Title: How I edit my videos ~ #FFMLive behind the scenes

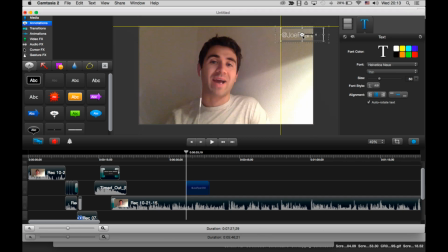(8:02)
There you go, that looks a bit more slick. I can even have it on this side if I want. Yeah, I don't know, that looks alright to me, this side. And I can just resize it simply enough. And just have that up.
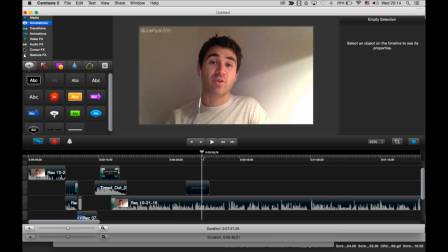(8:17)
And again, at the moment now, there's no kind of transitions on this. So if I were to play it through, then basically it just jumps up and goes. So that doesn't look that good to me anyway, which is why I then want to put some transitions on. So there you go, that's nicely timed, and it just fades in fairly nicely.
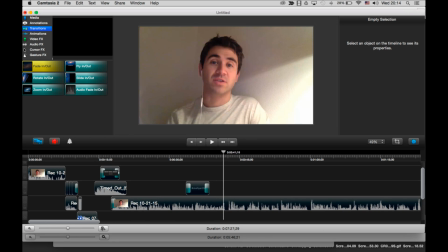(8:39)
And right, so here as well, I don't know if anyone has tried making videos before, but if you kind of do a video where you pause a lot, so this is what I'm doing on the live stream, you pause when you're speaking, it's not actually that good to watch. So basically what I want to do is get rid of these empty spaces of sound.
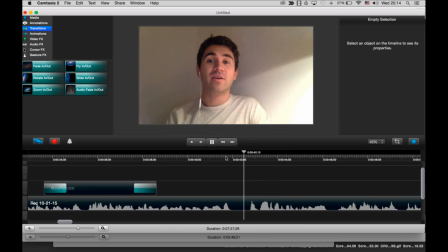(9:00)
So there you see me actually kind of say something and then think about it and then carry on the sentence. So what I can do is basically cut that silence out.
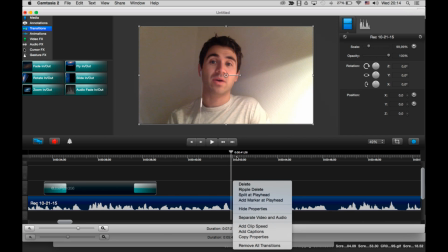(9:12)
Yeah, so what I do there, basically just put the marker at the end of the sound, split, and get back to where I then start talking again, split that, and then just delete that one out.
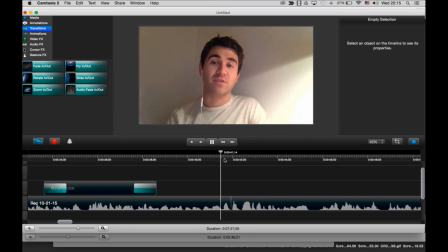(9:25)
So then it just jumps. Yeah. There you go, it jumps a little bit. Right, and now with this part of the video, I've gotten to the part where basically I've asked people to tweet me their game week reviews, and already I kind of talk about those in this section of the video.
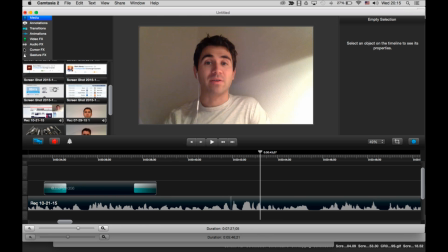(9:44)
So what I've also done is uploaded the different screenshots of the tweets that I wanted to add in.
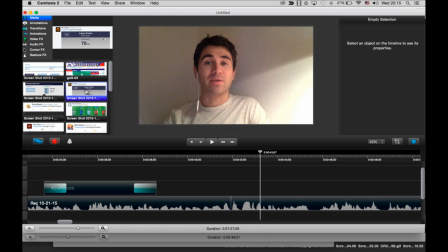(9:52)
And so the first one up was FPL Tipster.
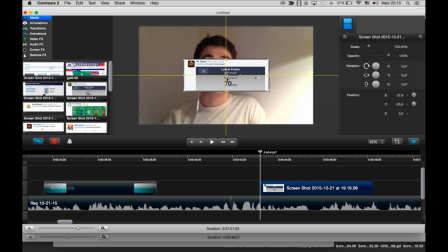(9:54)
So what I'm going to do is drag this screenshot on and put it just in the middle, I think, to start with. And what I can also do, I think, is, well, I can maybe have it just at the bottom. That might be better.
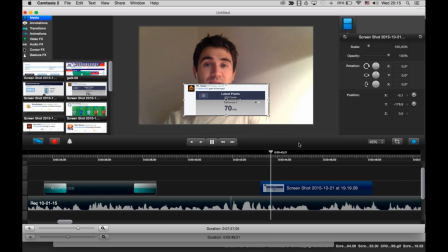(10:07)
So you can still see me, just so it doesn't look like I'm, where does that fit best? Maybe even down here somewhere. So really, it's just, I kind of just look at something and see what looks best.
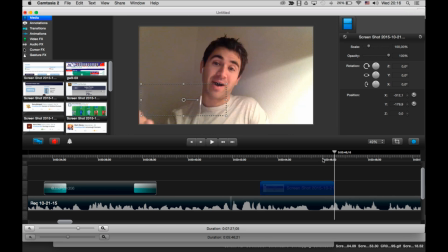(10:26)
There's no kind of set structure right now in terms of the styling, where screenshots like this should go.
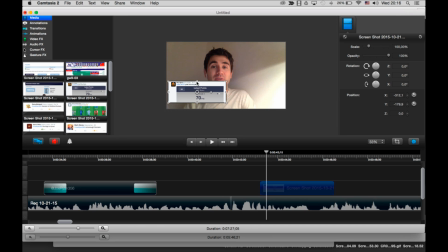(10:32)
I mean, maybe that's even a bit too small, so you can't read it. I'll tell you what I'll do. I'll make that tweet stand out even more and get rid of my face so I'm not in there.
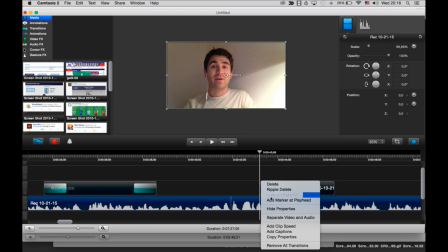(10:43)
So what I can do,
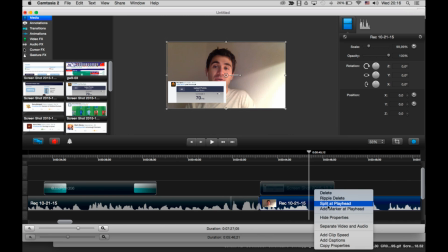(10:47)
so I just need to get rid of some of the breaks in the audio again. So okay, so there's some messed up audio there. So again, just split that out, delete it.
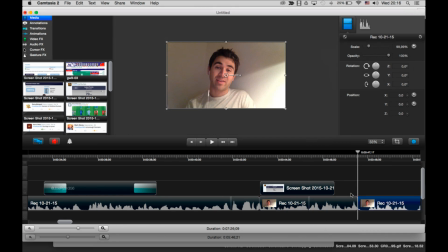(11:04)
So I get to the end of a point. And then this is what I'm talking about. So now this clip here matches the same length as the screenshot. And what I can also do then is basically strip out the video of me and just leave the audio.
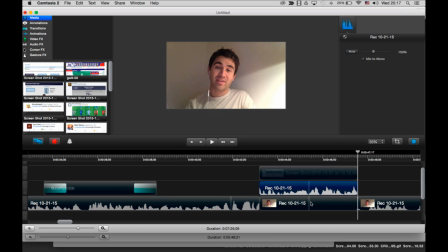(11:19)
So that's just using the separate video and audio option. So this is the audio I want to keep and basically just get rid of me there.
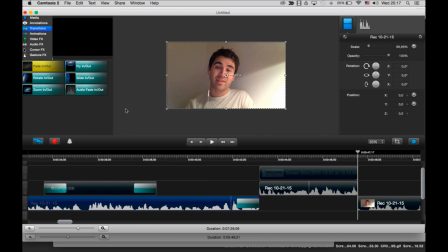(11:28)
And I can just make that a nice transition by fading out here and fading back in with the picture there.
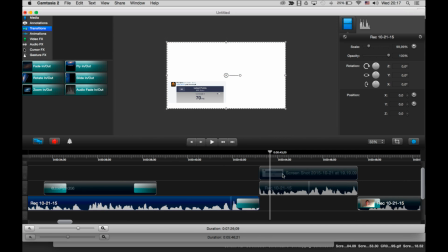(11:35)
So basically how this will then look, fades out, and I can then extend this as well, so this fades in a bit better. So yeah, and then make that fade in and out again, and I can make this a bit bigger, maybe make it stand out a bit more.
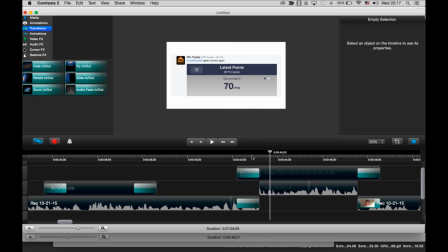(11:54)
So there we go. So that might be a bit clearer, at least again, giving you a push FPL tipster. Maybe in this case, actually, because I haven't got a background, then it might actually be nice to add in that drop shadow effect, which I deleted earlier. So there you go, that looks all right.